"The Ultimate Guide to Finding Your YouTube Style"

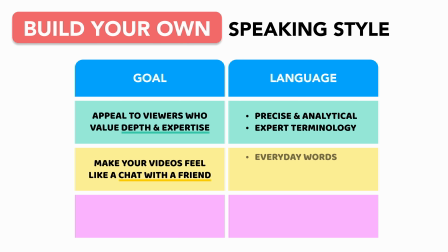[20:41]
If you want your videos to feel like a chat with a friend, you could use everyday language, casual phrasing, slang, or even swearing. And if your emphasis is more on story or narration, you might opt for more expressive,
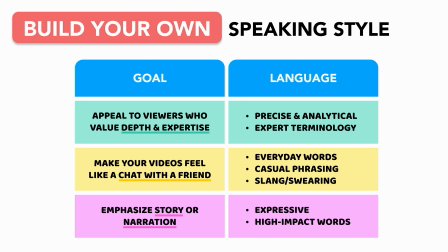[20:53]
high-impact words to fully paint the picture you're trying to create. Your archetype should guide your vocabulary, and just like visuals, your words can even become a part of your brand. Some creators have developed trademark phrases that viewers often associate with them,
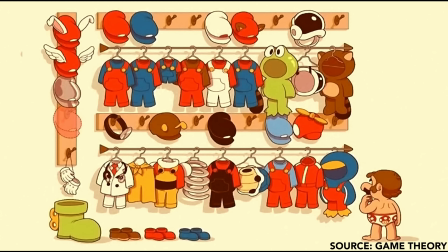[21:09]
like MatPat's classic, "That's just a theory, a game theory." Others build out inside jokes or recurring references that loyal viewers instantly recognize, like how Drew Gooden calls his subscribers Greg. What's up, Greg? But at the core of it all, your goal is to make intentional choices about the way you speak. Because the more your delivery style reflects who you truly are, the more naturally engaging your videos will be.
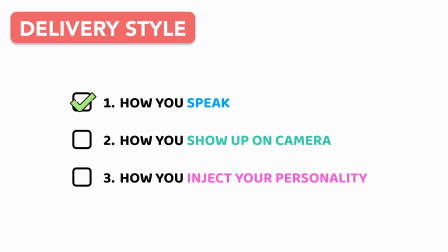[21:35]
Once you've developed your vernacular, it's time to show up on camera. Because your camera setup isn't just a technical decision, it's a creative choice that can directly affect how your content feels.
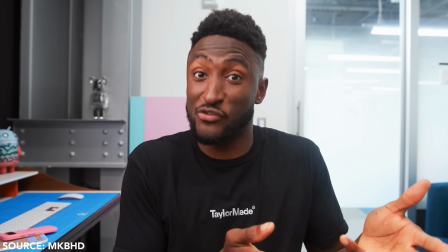[21:47]
A tripod setup feels stable, polished, and professional. A handheld shot feels personal, raw, and dynamic.
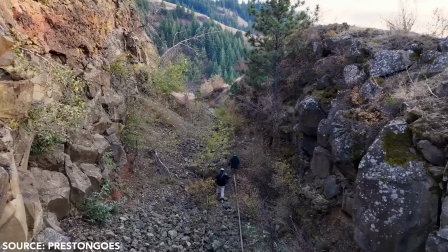[21:54]
And cinematic movement using gimbals or drones create a high production, professional feel. And as with everything else, your camera style should reinforce your YouTube archetype.
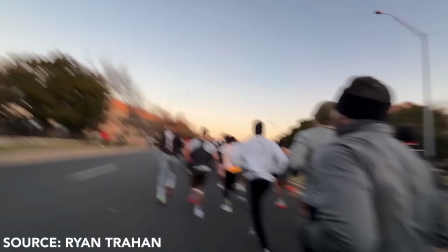[22:05]
If Ryan Trahan used a polished, static camera setup, it would take away from his spontaneous, goofy energy.
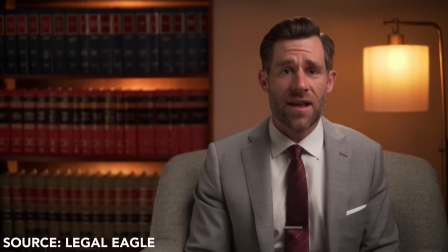[22:11]
If Legal Eagle suddenly dished his professional setup for a handheld vlog mid-video, it would make his legal breakdowns feel less authoritative. That's why it's worth thinking through how your camera style affects the way you're perceived.
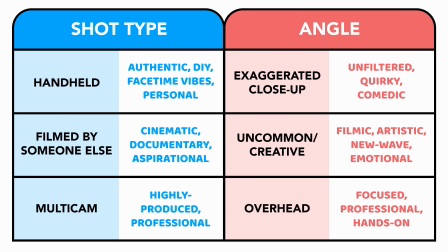[22:25]
I'll put some other common considerations up on screen now. So take a step back and think through your own camera style mix.
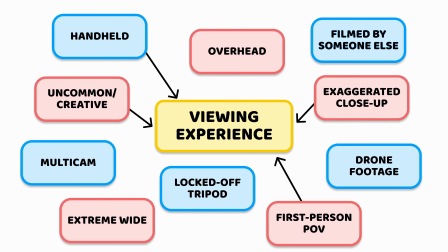[22:32]
What types of shots and filming techniques best contribute to the viewing experience you want to create? Because the way your content is framed, shot, and presented is just as much a part of your delivery style as the way you speak.
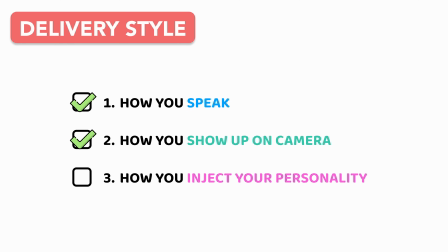[22:45]
Once you've locked in your camera choices, it's time to move on to the final piece of your delivery style. Because at the end of the day, the strongest, most memorable YouTube styles aren't about the colors or the fonts or the word choice. They're about the personality behind the content.
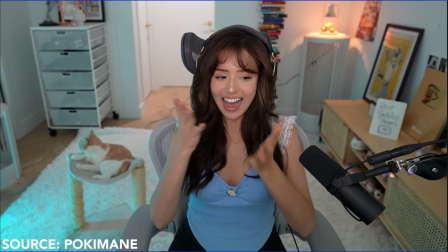[23:02]
Your humor, quirks, energy, and mannerisms are what make your videos feel distinctly yours.
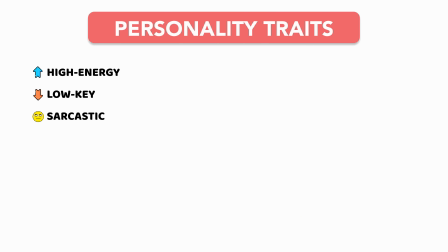[23:09]
Are you high energy or more low-key? Sarcastic, optimistic, hyper, calm, or something else entirely different? And leaning into your personality doesn't mean forcing yourself to be over the top if that's not who you are. People often tend to assume that the more high energy, the better on YouTube, and that's actually not true at all.
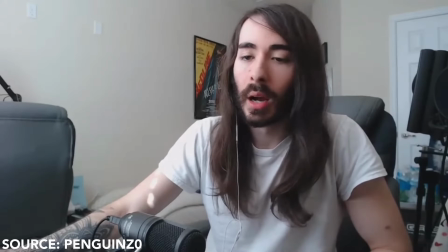[23:30]
A great example is Moist Critical, who has completely mastered a deadpan delivery that somehow makes everything he says 10 times funnier.
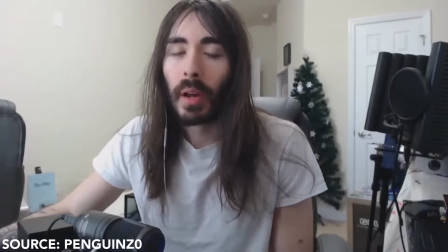[23:39] May look like I just got out of the shower and my hair's still a bit damp, but that's only an illusion.
Injecting personality isn't about trying to be more entertaining. It's about leaning into what already makes you unique. And this doesn't mean projecting the same tone all the time. Your personality is multidimensional, and perhaps the most authentic delivery of them all is one that's fluid, showing different parts of yourself in different moments. Because at the end of the day, your vibe attracts your tribe. And the more you lean into what makes you, you, the more you'll stand out.
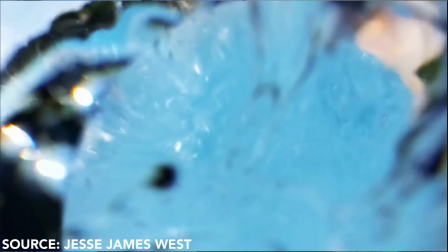[24:14]
Not by trying to be bigger or louder than everyone else,
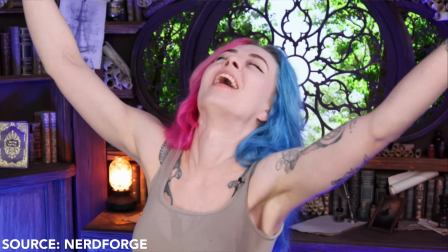[24:17]
but by embracing the unique mix of personality traits that only you can bring to the table. Now, I know we covered a lot in this video, and for good reason. Developing your unique YouTube style takes a lot of work. But when you intentionally craft each of these elements,
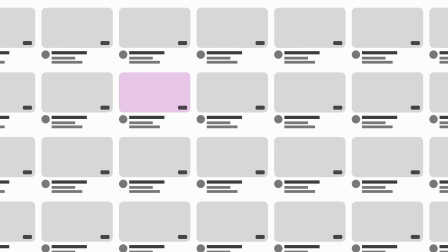[24:34]
your videos stop feeling like something anyone could have made and start feeling like something that could have only come from you. And look, chances are you're not going to have it all figured out.
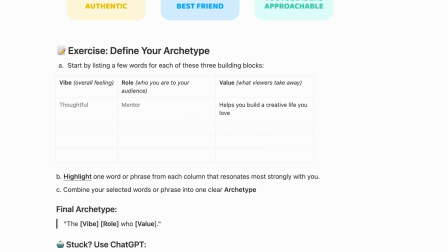[24:45]
I'd recommend going through the style workbook every year or so because things will naturally shift over time.